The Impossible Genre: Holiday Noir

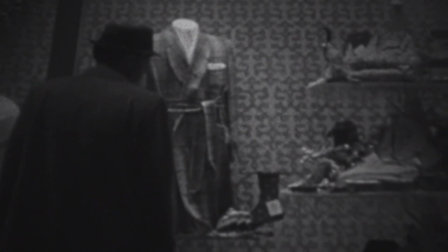Busy storefronts are indicators of post-war consumption,
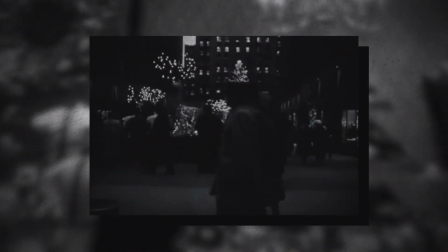and the infinite meandering Bono often takes part in is a reminder of the pattern mindless living this capitalist practice motivates.
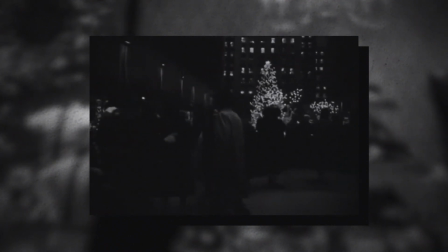The nostalgic, snowy New York in holiday films is a decrepit, isolating, and liminal space in the holiday noir.
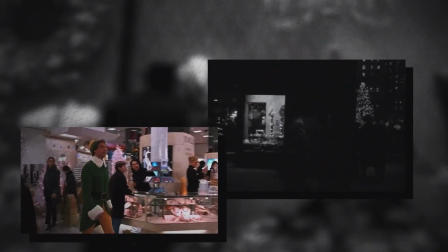Once again, we see how the elements of one genre brings out the best of another.
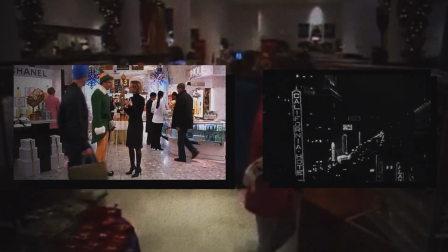The holiday film's consumption acts as a perfect backdrop for a noir genre defined by its contempt for its post-war, hyper-consumerist moment.
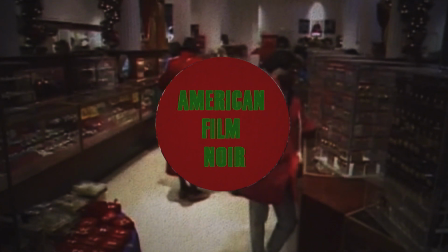Merging two genres, one anti-capitalist while the other presenting stylish consumption, allows for an extra effective, definitively noir theme of anti-consumerism.
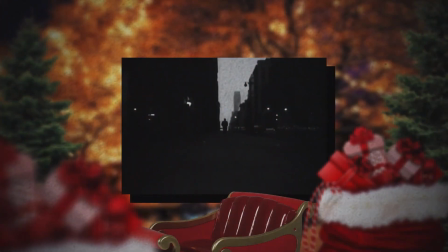The optimistic holiday scenery and iconography is taken advantage of to highlight further noir elements.
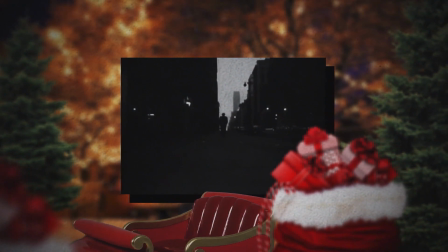Being one of the films to develop the independent New York style, Last of Silence's camera remains documentarian, save for the expressly noir high, low, and Dutch angles.
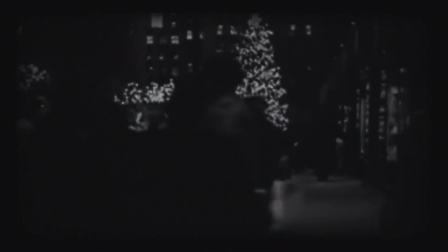This grounded camera often tracks Frankie aimlessly walking through New York shoppers, which, as we've discussed, highlights his isolation through juxtaposition.
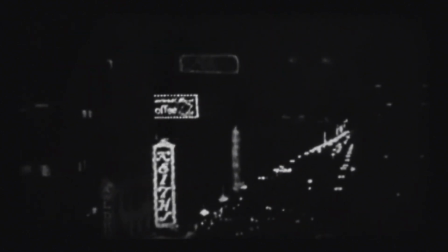The long cuts emphasize the liminality and display sense of time so crucial to noir narratives.
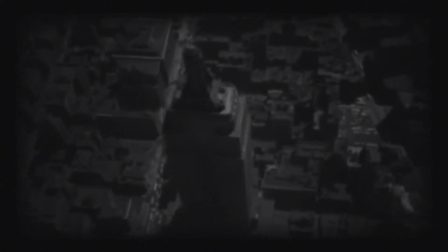New York is a labyrinth in the snow, one that freezes the heart of any lonely hitman.
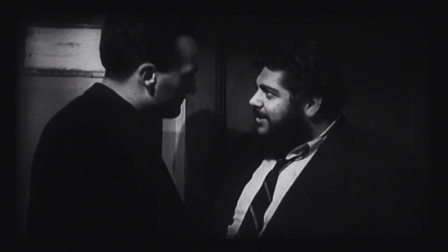Ralph's apartment may have been dolled up in an alternate dimension, more holiday-forward version of this film, but as it is, Christmas is only a painful reminder of the cold outside world.
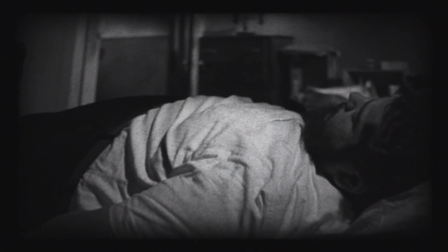Captured in disorienting low angles, Ralph's apartment is made to feel unhomely, much like other representations of noir domesticity.
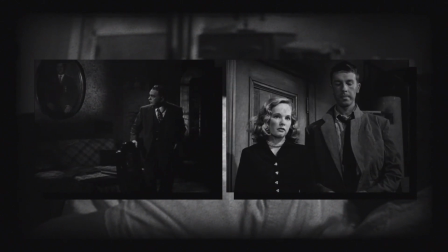To critique the faux ideal life promoted in the post-war moment, film noir often critiqued the idea of domesticity through crass depictions of the supposedly comfortable suburbs.
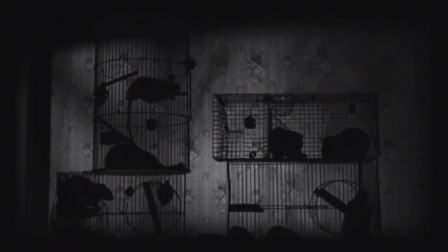This pattern continues with Ralph's limp Christmas tree surrounded by rats and cages.
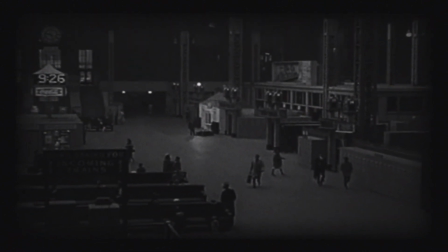In this way, cinematography and props are used to showcase the fleeting impact of holiday joy on an inherently fatalistic world.
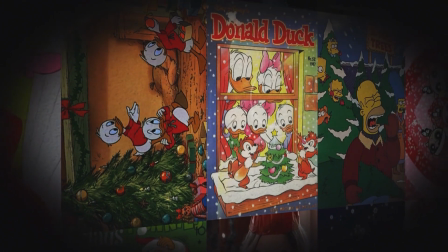Two sides of the same coin, the holiday noir inverts holiday themes that reveal themselves to be the core traits of any celebrated noir.
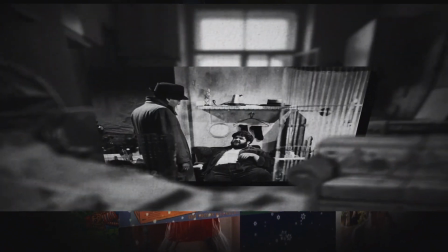In Ralph's apartment, he asks Bono if he'd like to stay for a neighborly New Year's drink.
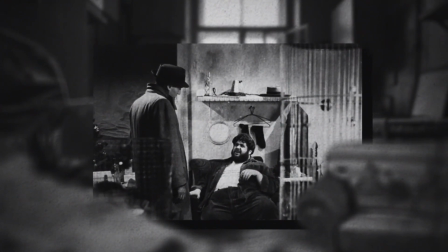If this were Elf, Bono might oblige, and he'd most likely be buying a thoughtful gift off of Ralph instead of, well, a gun.
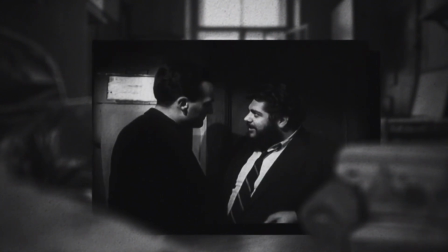Instead, Bono leaves the lonely Ralph, but now without trying to shortchange him, followed by an insult.
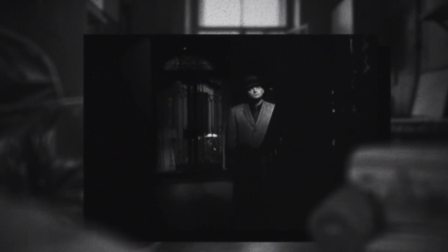To cap off this show of selfishness, Bono's own narration moments before this scene point towards his endless wealth from years of hitman activity.
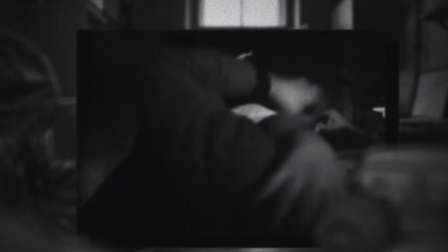The familiar themes of selflessness and connection are never realized. After all, Bono hates the guy.
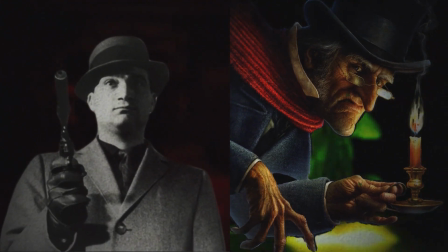He hates everything and everyone. In other words, Bono is Scrooge. He begins the film spiteful, alone, and spiteful because he's alone.
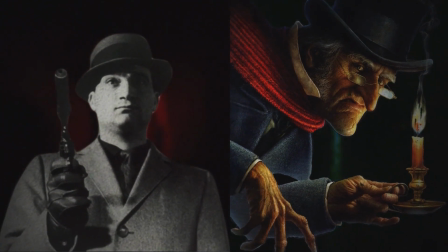However, he refuses to acknowledge his humanity, instead shoving it down for occupational success.
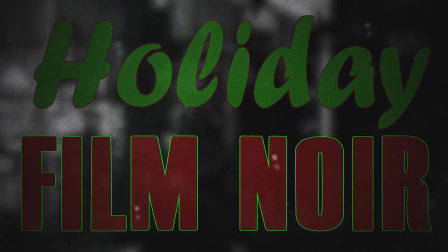Now Bono sounds closer to Joe Fox. In many ways, film noir is thus the perfect inverse to holiday films for their sheer amount of one-to-one contradictions that,
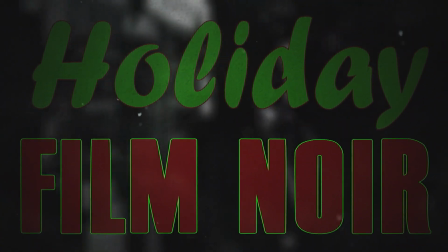when utilized effectively, can create the definitive experience for either genre. The genre's differences reveal similarities while heightening their unique traits to elevated effectiveness.
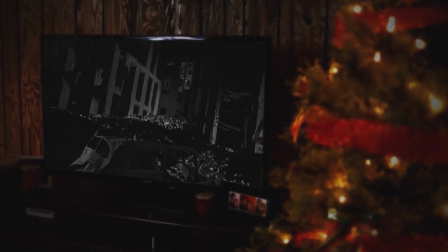A brutal murder is all the more shocking when it's done with glowing Christmas string lights.
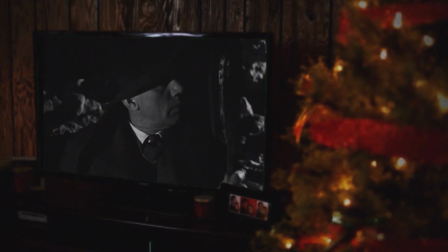However, the ultimate inversion and stamp that marks this holiday noir as leaning more towards its latter genre is the ending.
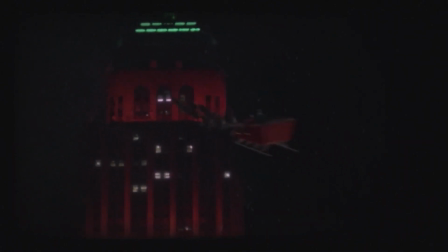Whereas the holiday film is required to have a happy conclusion, film noirs are known for their fatalistic climaxes.
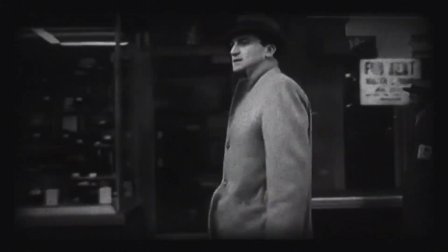Frankie Bono, after attempting to reconnect with past loves and get out of the game, becomes a victim of his own selfishness.
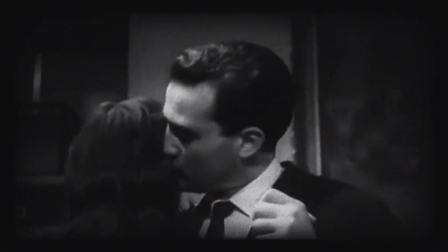Realizing isolation hurts far greater than a gunshot, Bono tries to become the holiday protagonist.
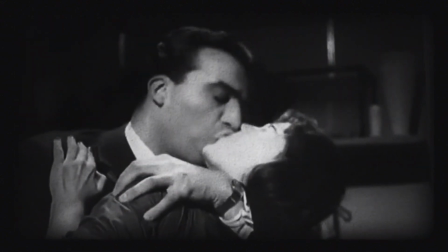However, the film ends with a perfectly Christmas noir flair, a shootout in the snow.
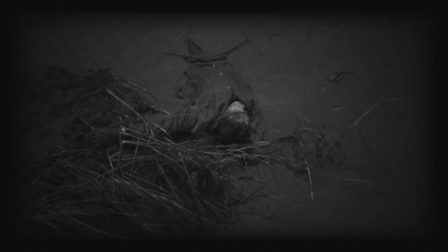Bullets fly, and Bono is left fatally wounded, forever drifting in the dirty water he threw his weapon into moments before. As stated, loneliness is never reconciled in the noir film as it is in the holiday.
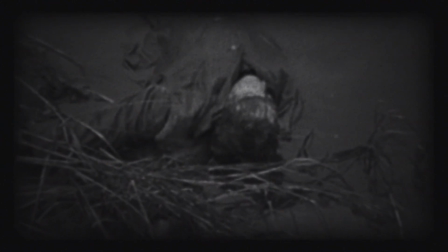Similarly, gifts are never exchanged, relationships are left broken, and lessons are never learned. Any noir is the opposite of a good holiday flick. That is, only if you're trying to feel warm by the end.